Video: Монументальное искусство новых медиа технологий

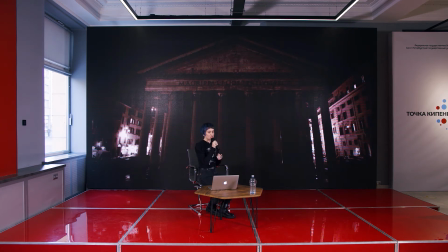Архитектура словно наделяется виртуальной памятью, что вместе с названием раскрывает перед нами интересную концепцию. Наше общество в технологическую эпоху ориентировано на будущее и постоянное развитие. Часто говорят о том, чтобы люди не оглядывались назад, шли только вперед.
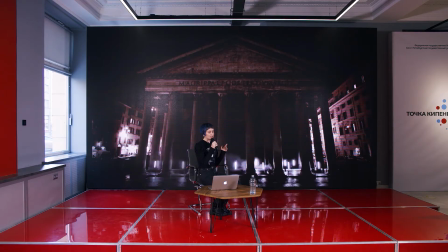Будущее означает прогресс, инновации. А данный проект словно временное короткое замыкание, которое захватывает наложение прошлого непосредственно здания пантеона и будущего,
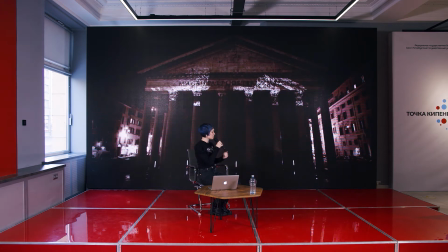которое мы реализуем с помощью визуального материала,
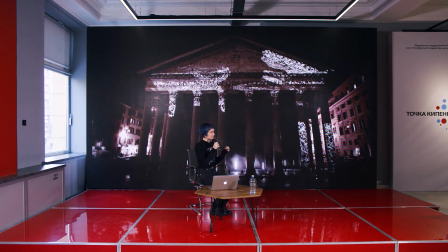с помощью инновационного архитектурного видеомэппинга, который вы сейчас как раз наблюдаете.
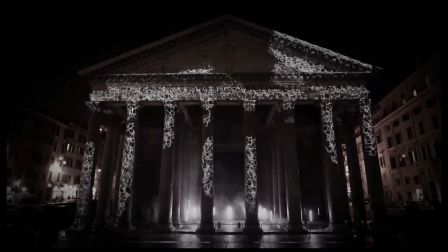И таким образом само, можно сказать, сам нарратив пантеона расширяется,
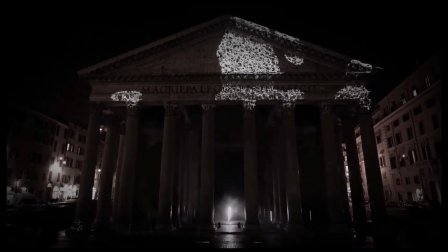и наше привычное его восприятие выходит за рамки. Также тут, помимо проекции, у нас используется световое оборудование, световые прожекторы,
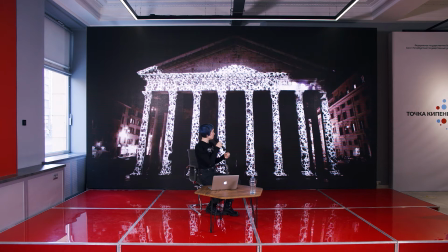и они усиливают данный эффект.
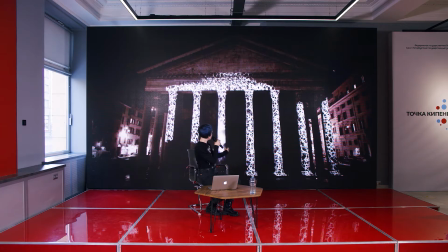Сейчас вы можете видеть то, что с помощью лазерного оборудования словно стирается картинка,
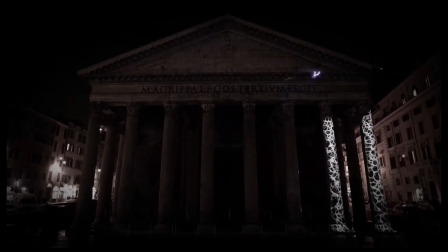создавая эффект как бы влияния на ту историю, которую мы формируем прямо сейчас.
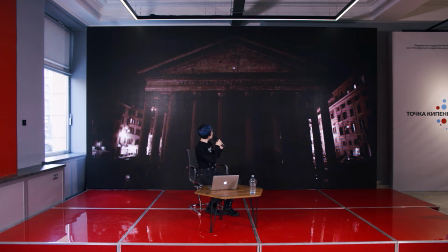И еще также мы можем развить эту идею с той стороны, то, что мы не только объединяем, да, современные технологии с каким-то историческим контекстом,
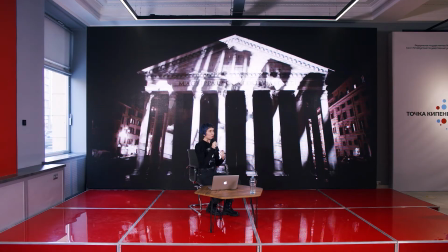создавая какие-то современные проекты, но мы также и формируем как бы будущее,
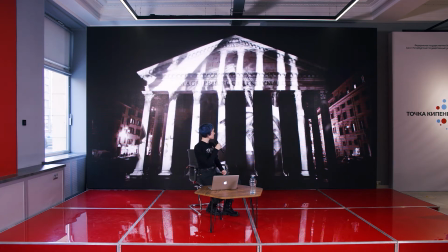которое уже наступило сейчас. Будущее уже наступило, оно просто распределено неравномерно.